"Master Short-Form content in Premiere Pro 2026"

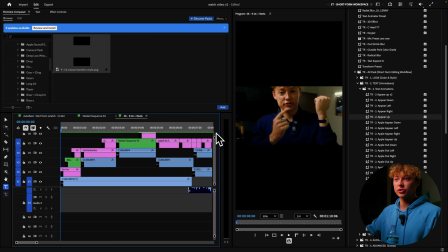So I always start off in my videos with a, oh fuck, I forgot to do zooms, bro. Hold on. We need to do zooms next and then we'll do sound design. My bad.
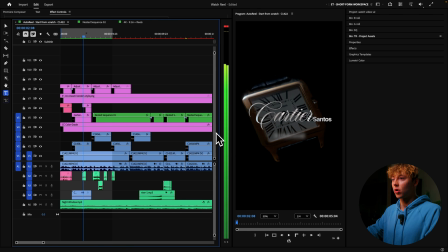Let's make my signature zoom that I always use in all my videos. You can see there's always a pull out right here.
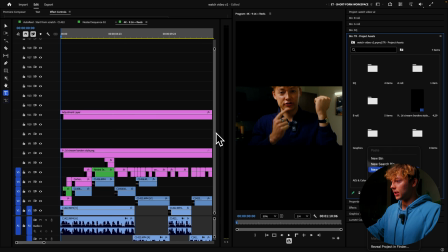So let's recreate that. Come into your project panel, right click and hit new item, adjustment layer, okay, drag and drop it.
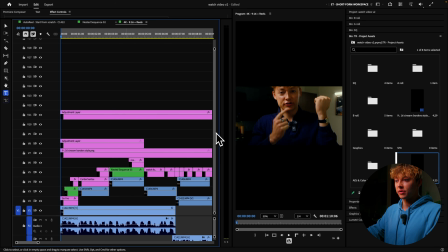Make sure that it is as long as you want it. So for instance, I want it to stop right around, I want it to like end right here. So click on the adjustment layer and then search up effects. Again, search up transform.
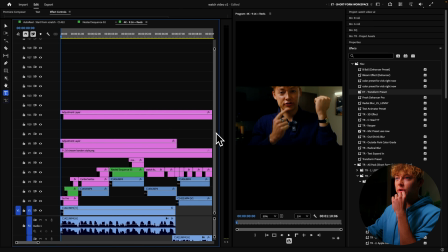Always use transform when you're animating anything because it adds zoom to the video, or it adds motion blur, especially on zooms.
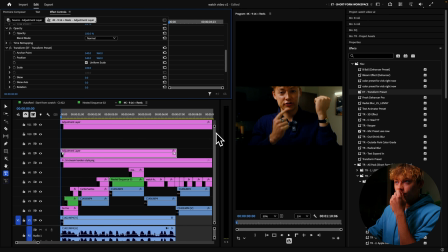You really want that. And then come into the transform, and then all you're doing is scaling this in. How much is it scaled in? Like probably 130 is good. Click the stopwatch, go about like right here, reset it so it's reset, and then I like the rest to like just do a subtle pull in.
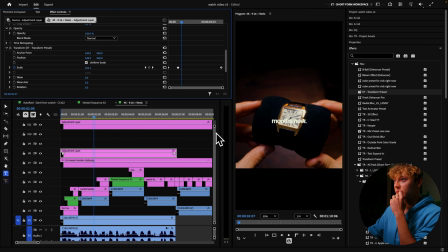So let's just increase this a little bit, just like so. So now it looks like this.
So I've owned this Cartier Santos.
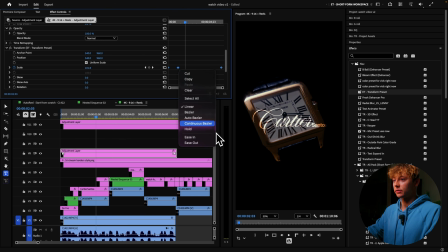So that's okay. So we don't want that. Right click, highlight them all, hit continuous bezier, drop down, and then grab this second keyframe, just like so, grab it and pull it all to the left.
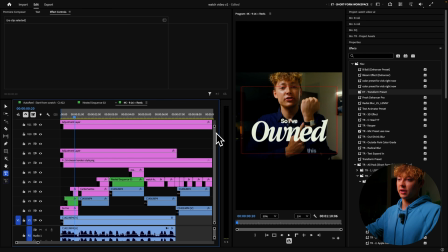And now we have that fast, nice, clean pull, just like so.
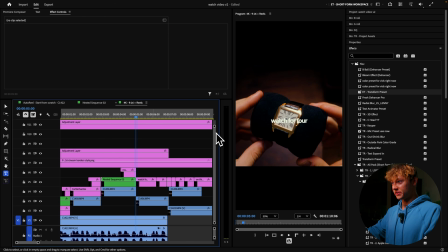And then it slowly zooms in just like that.
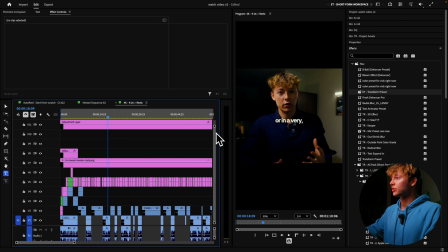And now that is super duper easy and clean. Now the rest of the video, I like to just grab an adjustment layer, put it somewhere,
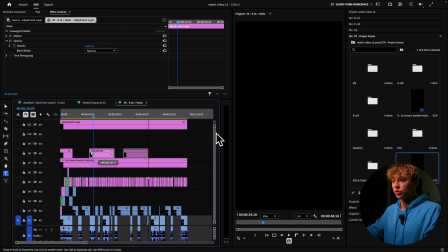extend it for like a little period of time, and then duplicate it, and then just kind of doing the same thing.
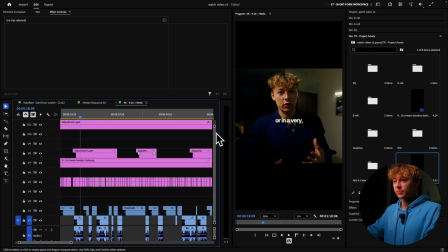Maybe like cut it up, make each adjustment layer different, just like so.
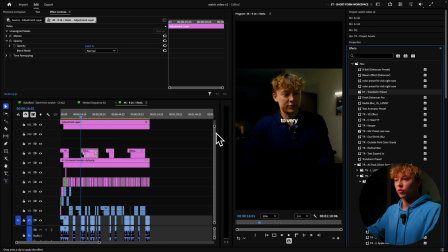And then I like to just, again, drop a transform onto each of these, and then just come into here, make a simple clean zoom. So hit the scale, go all the way to the end, and then just hit it to like 120.
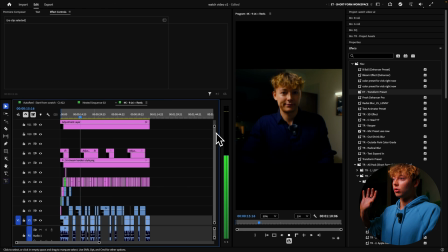And then this is just a simple slow zoom in the entire time.
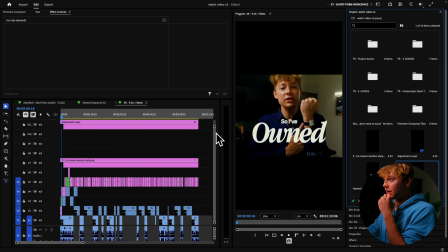That's gonna help captivate your viewer. But the way I like to do it each and every single time to save me time is I come into this bin that was imported in the beginning of the video. You just click on the zooms, and then since we're running on 1080p by 1920,
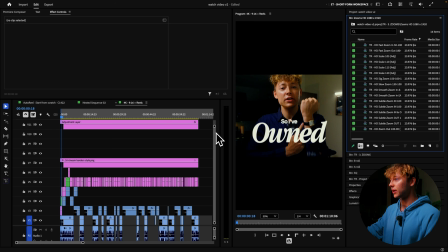my sequences, just come into here and then come down, you click on this. I have already made adjustment layers that have zooms on them. So for instance, where is my signature? Let's find my signature zoom. So my sig zoom that we just created, I just drag and drop it, just like so.
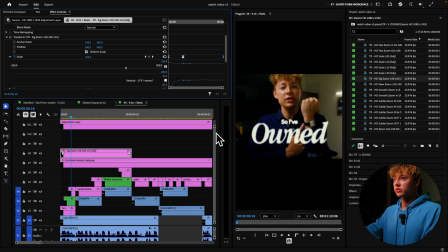Let's extend it to where I want it. Click here, grab this keyframe just like so, and now it already has it with all automatically.
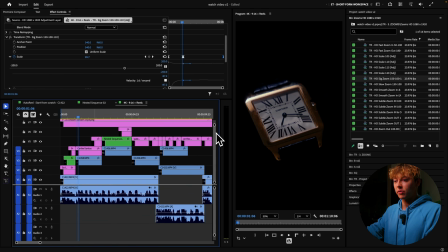It also adds a zoom to exactly where it needs to be.
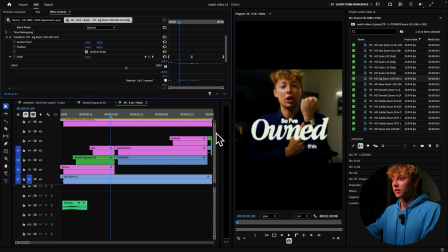So I've owned this.
Just like so. I actually want to extend this a little bit out just because it's a little too harsh.
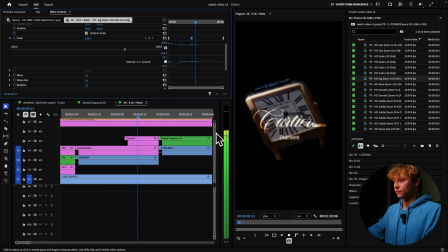So I've owned this.
That's clean as fuck.
Cartier Santos Dumont small 14 karat rose gold watch for 4 months now.
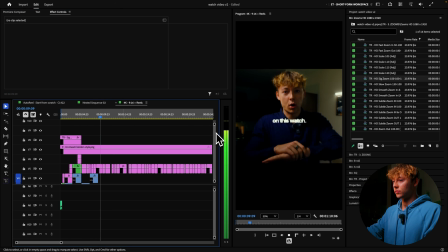And I'm gonna give you my honest review on this watch in the most basic sense possible.
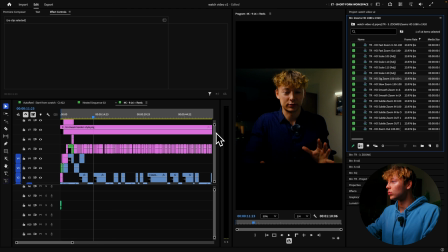So now we can also just like add some like cool, those like subtle zooms that we were just making. You can easily just grab over here. They're labeled subtle zoom in.
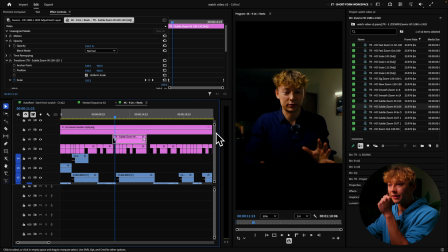So I already have it as like a pre-selected length. So then you can just get it right each and every single time.
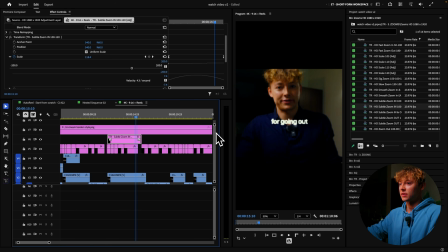I absolutely love this watch.
So now you can see for going out. It's like that, or if you want to make it longer, you can just adjust it just like so, boom. Let's say I want to, we can just add like this smooth zoom in really quick.
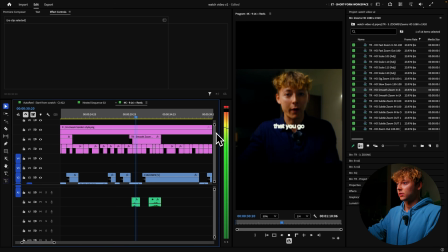Adds my sound effects.
Places that you go out.
Let's say I like said something really important there. I would just use that one to highlight it.
Nothing bad to say.
And then it zooms out with the sound effect.
Except.
And then I actually really love to do these hard pull ins.
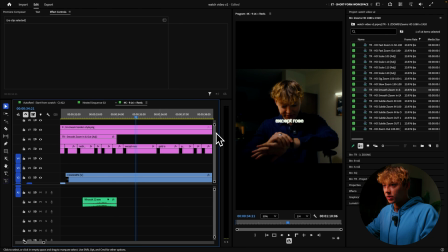So right when you use big words like except. So like what do you mean except? Someone will be like, what the fuck? You want that word to hit harder?
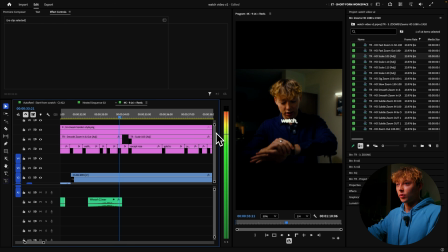Just grab in like the scale and watch this.
Except.
Boom. And then if you wanted to really highlight the rows and even go another one, delete that, just like so, grab the 110. And now it goes from scale in to another one. And then you can do the exact same thing with like gold.
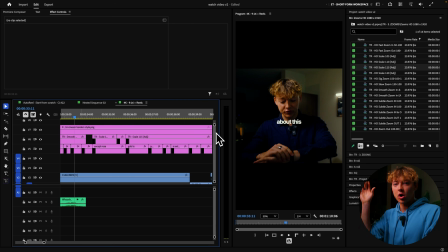You can grab like the 115. And now you'll have like these hard jump cuts.
Watch, except rose gold is.
I love doing that. All right, now let's go on to sound design and my export settings, and we're done.
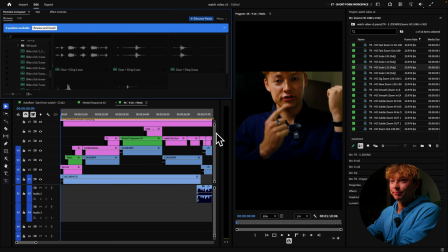Sound design has become one of my new favorite things just because I am collecting more sounds that I love.
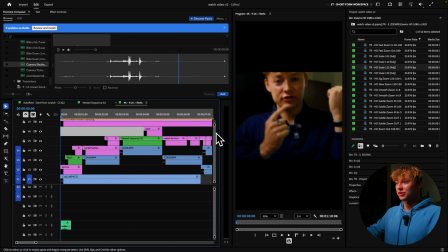So let's first start off with this. So because the zoom comes in and there's already a sound effect, don't need to put sound design on the zoom. But I do have these come in with that like kind of flicker effect. So I like to use these bike gears.
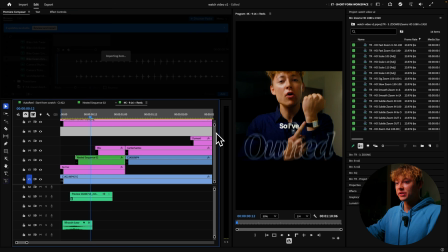These are super clean. Just drag and drop these bike gears just like so.
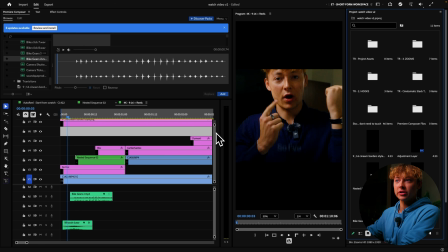You guys are wondering like, what is this tool I'm using up here? It's called Premiere Composer.
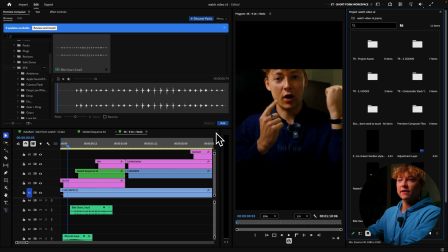Really great tool. It's free. Absolutely love it. Essentially, it just gives you a shortcut to where your graphics are and everything. That way you don't always have to import your stuff over here. For example, like I wouldn't have to import my audio layers at each and every single time.
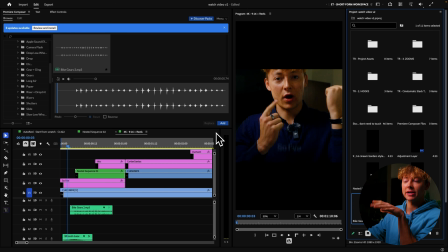I can just have them all over here. So these are all my sound effects and you can just drag and drop it just like so. I also put like my music over here too. I don't like these sound effects and music in my presets over here. I don't like them to be automatically added like my zooms and my hooks and everything. Same with my stack reels. I don't like that.
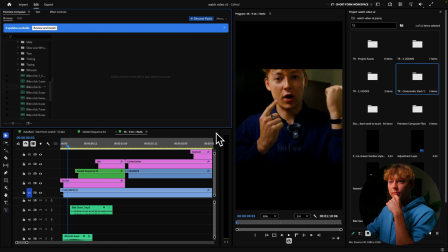So that's why I use this Premiere Pro Composer, is just to keep all my sound effects, because you can actually click on these and you can hear them. I'll leave Premiere Composer in the link description for you guys. Highly recommend them.
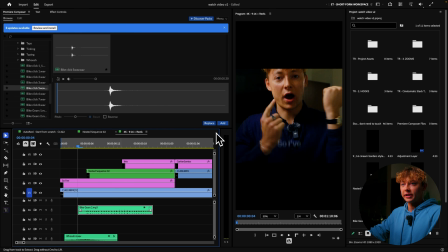Because it's a click, I don't need this like extensive gear bike because I already have them as their own layers.
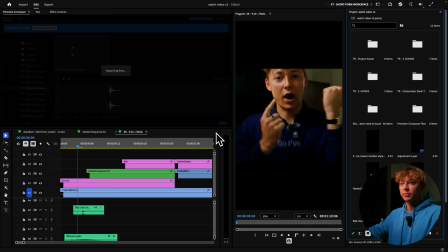So let's just grab it, drag and drop. Like this first one will be this Clicklave 5. Let's grab this Clicklave 3. The key with sound design is you want to align the sound effect when the viewer sees it,
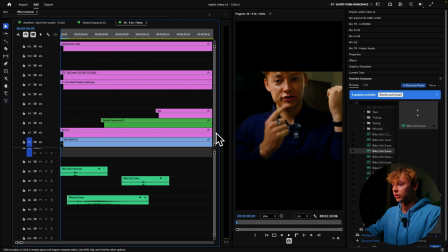not when the actual animation starts. So for instance, right here, so you saw it and it also comes in at the exact same time. So you hear it and you see it at the same time. Now next we need to see when this comes in. So this comes in right here, but also this has that flicker effect.
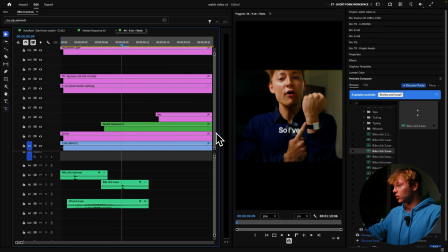So we want to use that one I was using earlier, which is this one right here.
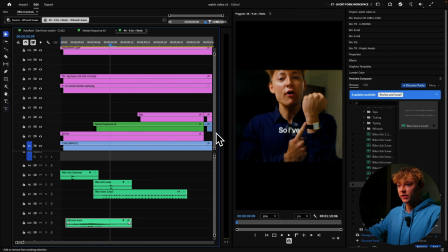So let's just grab this real quick, drag and drop it, move this down, let's move this out of the way and let's use this for this one.
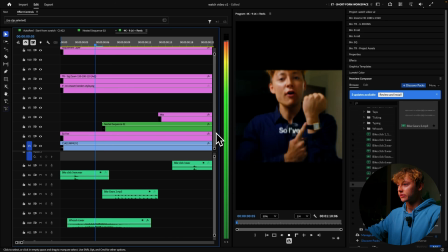And then let's cut it because I know it stops right there. So now it looks like this. So now it sounds like this.
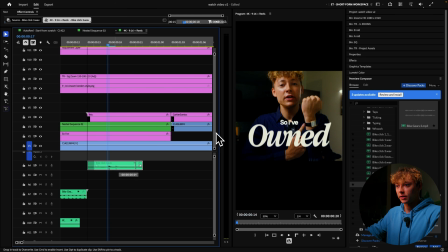And then this comes in kind of right there. So let's just bring it right here because you can't really see it that much, but you can see it like right there.
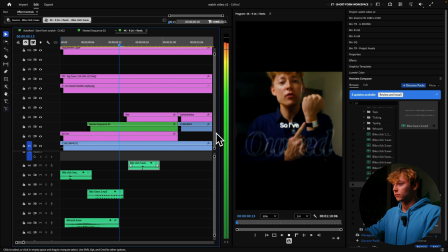So this is what we have so far.
So I own this.
Yo, this is sick as fuck.
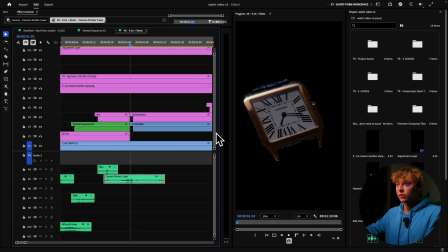Let's add a camera click right here just because this transitions.
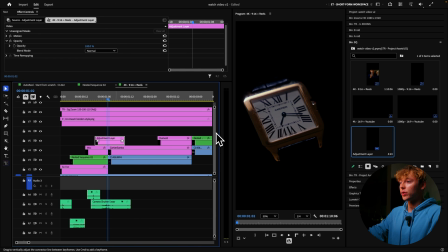So I own this Cartier.
And then I'm just gonna add one of my quick flash transitions since it would be perfect for this moment.
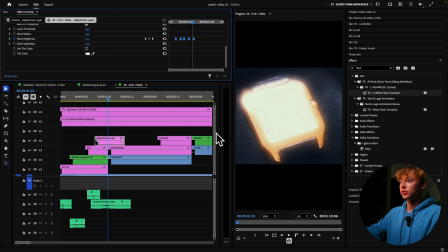Search up flash, drag and drop it onto this adjustment layer. Make sure this keyframe is aligned right there and now it looks like this.
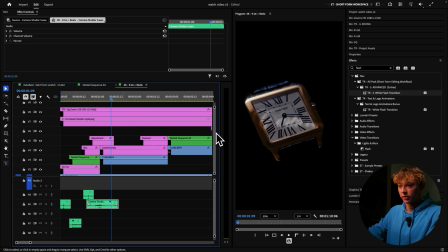I own this Cartier.
Boom, especially with the camera shutter. Now this like fades in.
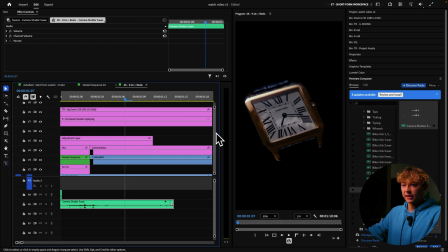This fades in, so I'm not gonna add any sound effect except the camera shutter actually actually has this like this audio layer in the back.
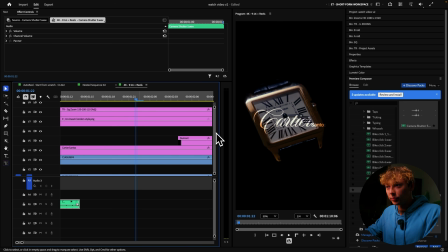You can hear it, listen to it. So that actually is a really good sound effect for this. So this kind of happened and it worked out. And then we're going to add another click for that.
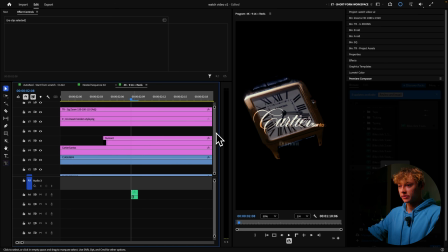So grab click 7, just like so. I want this to come right here.
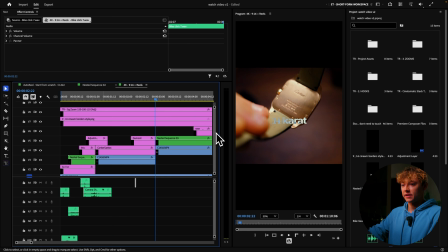And then we want that, again, that type of bike gears that we had before.
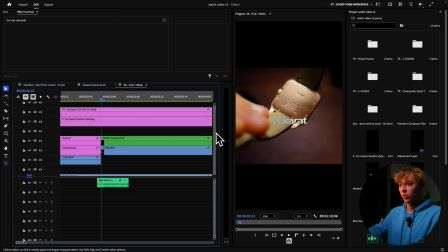So we can just use that again. So since this is going for a lot longer, just extend it out.